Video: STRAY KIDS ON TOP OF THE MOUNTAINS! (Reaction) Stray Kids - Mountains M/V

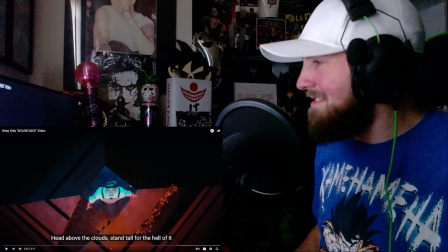oh yeah i love felix's voice he comes in there with that deep rich tone that
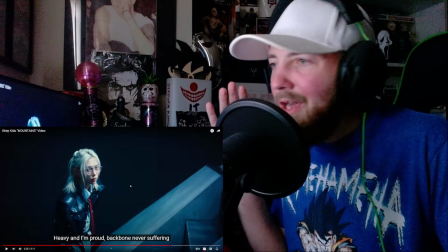ayo ayo and it breaks up the monotony of
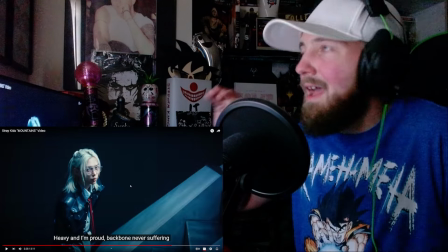the track as well because before we were having that ayo and it was a little bit
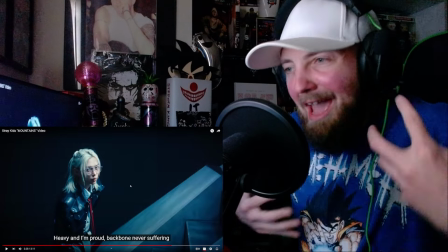higher but then just when they have you in a trance here comes
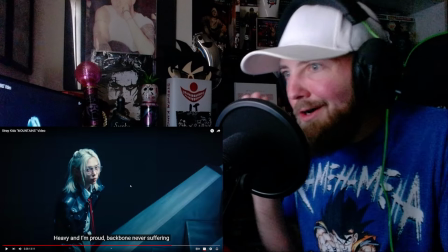felix ayo ayo hey yo i love that voice
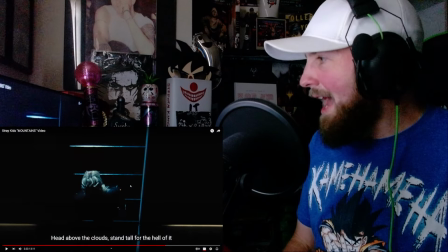so this shot here really captured my eye and we see
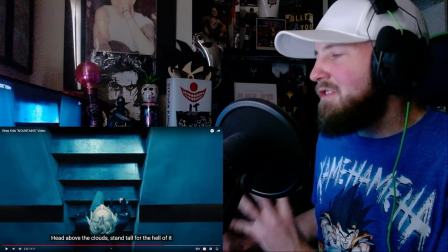felix enter from the bottom of the screen here it's this top-down pov and
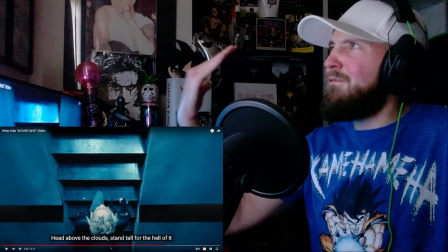it almost has an illusion effect to it because at first it appears that it is upside down but it's
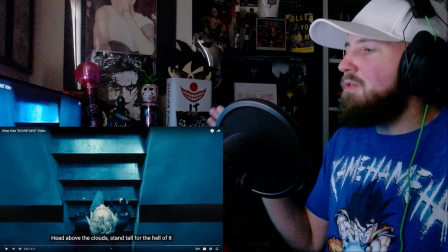not it's a top-down perspective and we see felix enter from
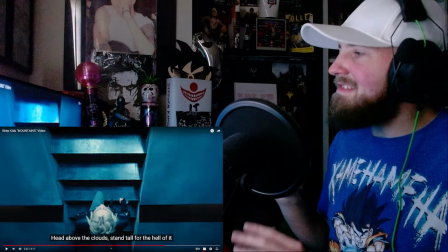the bottom of the screen as he is ascending the staircase and this is a
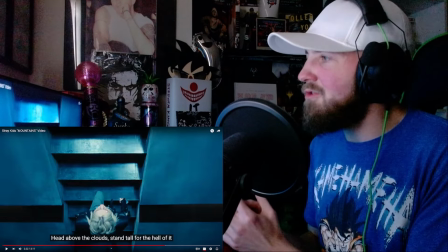very important shot right here just this one particular shot fits the theme of the whole video
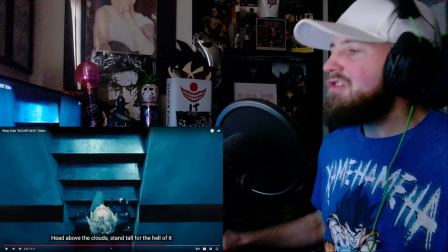and that is showing you starting from the bottom and then
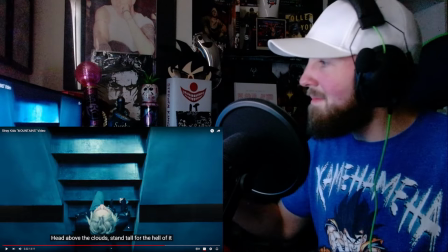climbing your way to the top climbing these stairs and they are ascending
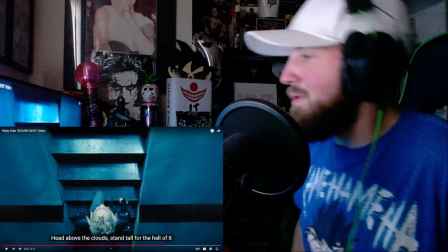to greatness beautiful shot we just watch him ascend again